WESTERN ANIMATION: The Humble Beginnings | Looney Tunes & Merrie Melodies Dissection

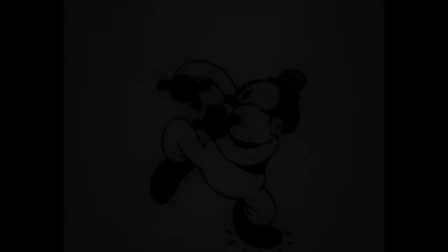(3:54)
Paul Smith, Max Maxwell,
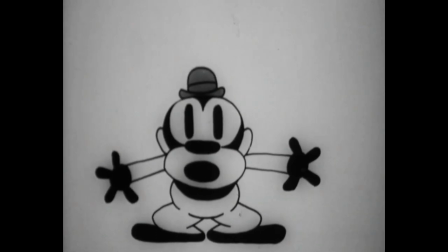(3:57)
Rowling Hamilton and Isidore Freeling were among the animators of the brand new Bosco series by the Harmon and Ising duo,
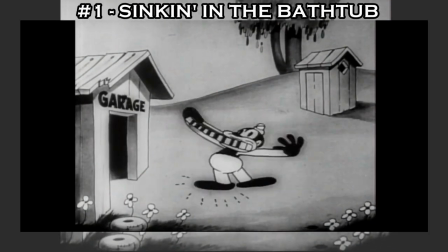(4:05)
starting with its theatrical debut Sinky in the Bathtub released on April 19th 1930 which also introduces Bosco's girlfriend,
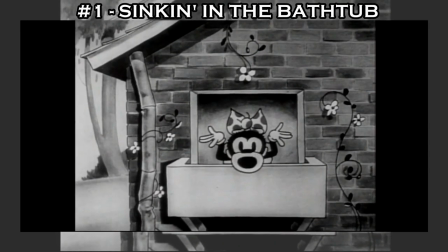(4:14)
Honey. Really? Honey?
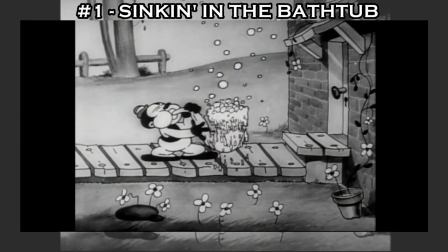(4:16)
Anyway, the main goal of the Warner Brothers filmography dissection would normally be analyzing one or two shorts at a time,
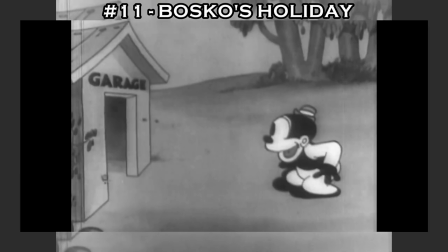(4:24)
however in this early instance I'm tackling every single one of these at once, why?
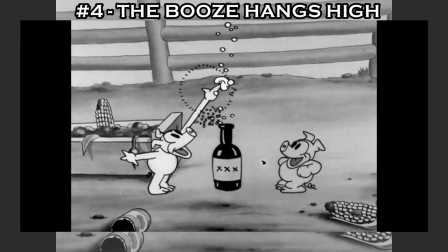(4:30)
Because they are interchangeable, seriously, they all look the same and share the exact same issues,
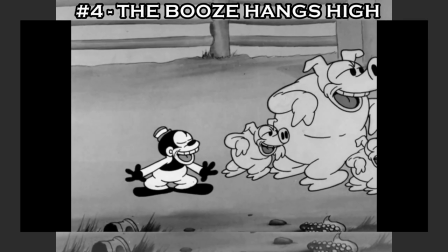(4:37)
they may have different settings but the pattern is basically just one.
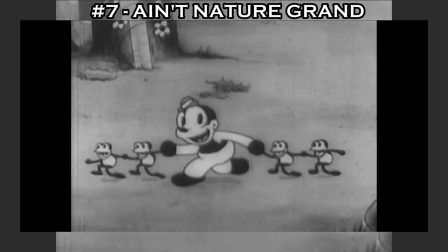(4:42)
Bosco dancing and creating music with the environment surrounding him,
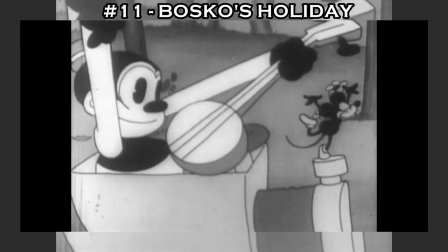(4:46)
there is no other attraction, Sometimes a decent visual gag might pop up here and there Like the running joke of Bosco
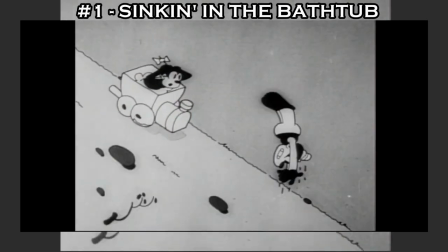(4:53)
pulling music instruments out of his pants Which is kinda funny for how shady the scene is Or Bosco tuning the horse's tail
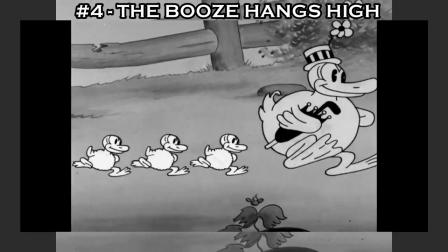(5:01)
in the booze's hanged sigh But without a proper story the resulting being directionless gag for their own sake On top of that,
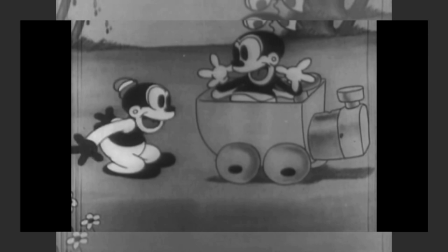(5:10)
Bosco and Honey are blatantly inspired by Mickey and Minnie I mean,
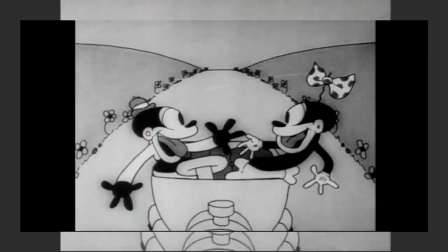(5:14)
they are meant to be the Kansas duo's counterparts of the Disney couple. Hanif seems to follow the specific female character pattern of the 30s.
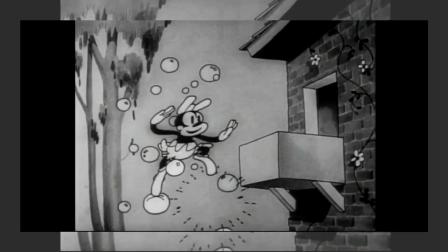(5:23)
Since she's supposed to look different from Bosco, she wears a bow, a skirt and lace underwear underneath.
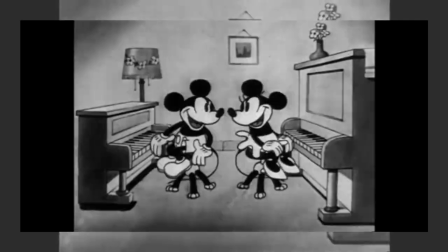(5:30)
More or less like Minnie. Yet something is off about them. Even though the early Mickey Mouse shorts don't leave me a positive impression,
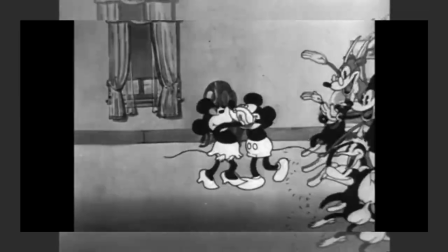(5:39)
Steamboat Willie aside, they certainly had a charm within, as if they were aware of making history through their progression.
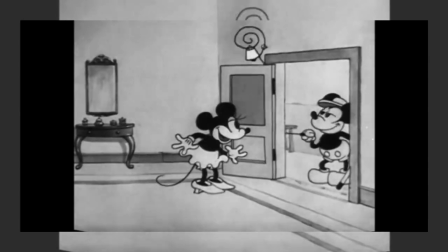(5:46)
They were quite unique for the time,
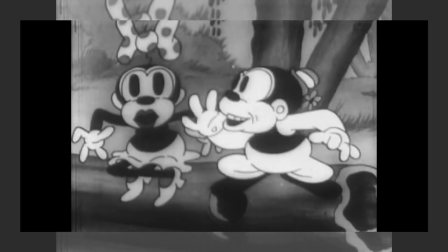(5:48)
as a result the fact Bosco and Honey are their brazen copycats sort of make them feel more unoriginal and obsolete than charming.
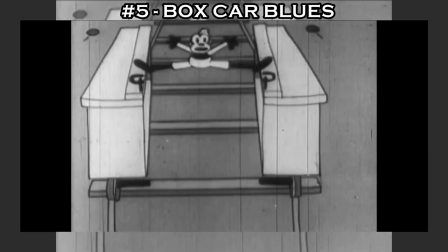(5:57)
Boxcar Blues may be considered a mere attempt of an action segment,
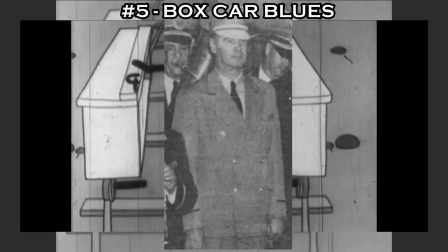(6:01)
but Frank Marseille's score still sounds too soft and bland for it to express some more intensity.
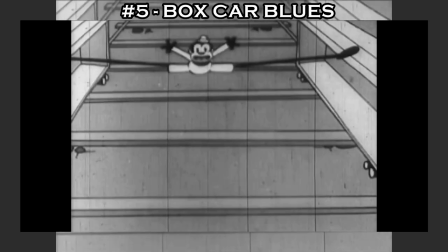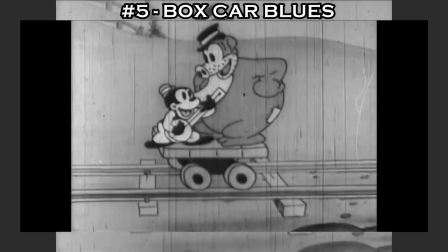(6:13)
Then again, this climax is only for the sake of more musical numbers.
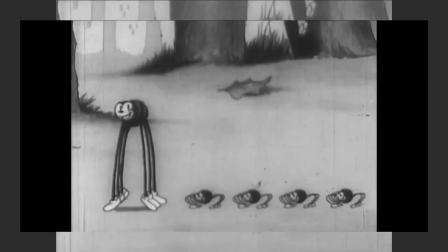(6:18)
I do realize the primordial purpose of Looney Tunes was making music the protagonist,
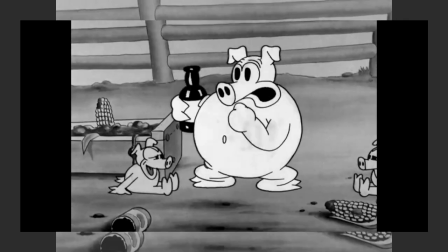(6:23)
but if the gags showcase weak punchlines and the pacing is so sluggish, it's not a surprise to observe such underwhelming results.
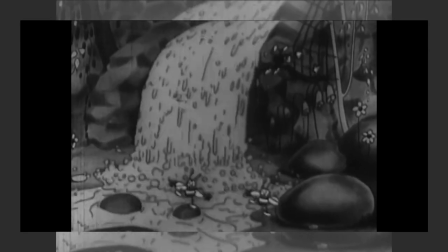(6:33)
Unfortunately, 1931 Bosco is likewise blended and interesting,
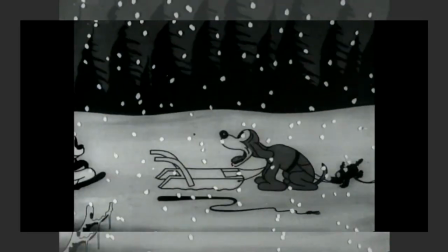(6:37)
even though shorts like Big Man from the North and Ups and Downs attempt to sketch an actual plot.
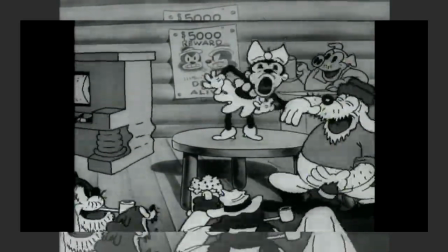(6:44)
Too bad said plot literally vanishes once a musical number begins.
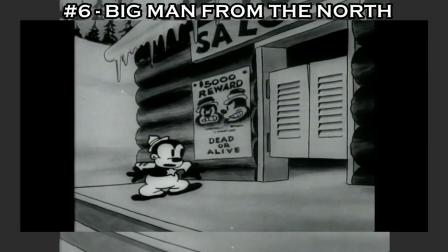(6:49)
Take Big Man for example. The main plot with Bosco hunting down a bandit is replaced by honey stains in the middle section,
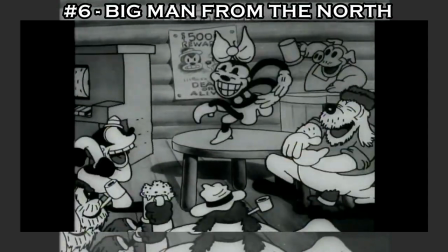(6:57)
which has nothing, I mean literally nothing to do with the short itself. You could remove it and the story would flow regardless.
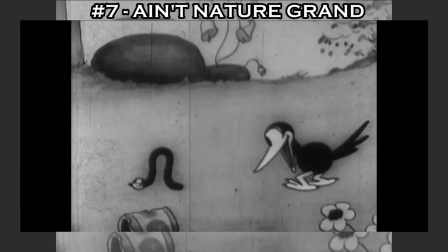(7:05)
Or Ain't Nature Grand, whose lack of a cohesive story makes the whole thing even patchier than it already is.
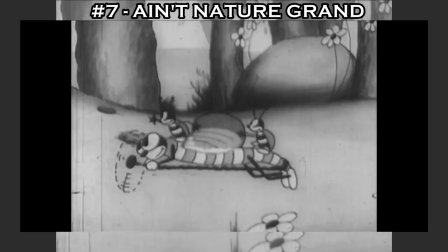(7:12)
First Bosco goes fishing, then he chases a butterfly and gets bombed by dragonflies piloting a bigger insect.
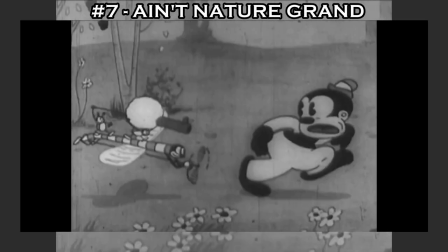(7:20)
It's all over the place, which would normally be a good thing for Looney Tunes, but this isn't Looney Tunes we all know yet,
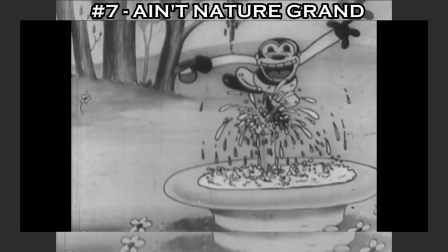(7:28)
it just feels totally random because the show hasn't found its identity yet.
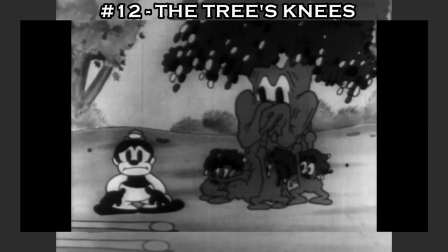(7:33)
Or The Tree's Knees, the last cartoon directed by Harmon and Dicing as a duo,
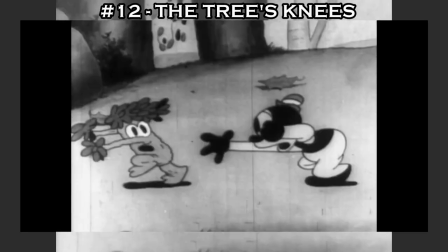(7:38)
which has a rather feeble plot with with Bosco eager to chop down some trees and a poop fake-out gag,
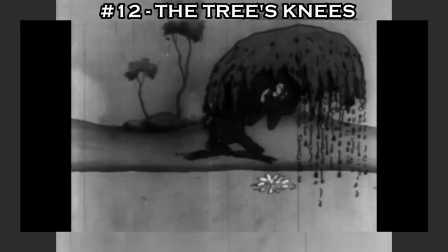(7:45)
but at some point the short deliberately forgets its plot,
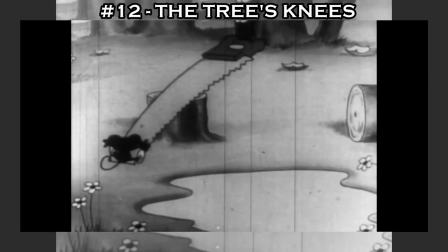(7:49)
as it has the standard stock dancing manoeuvres start once again, acting as if they weren't using any animation whatsoever.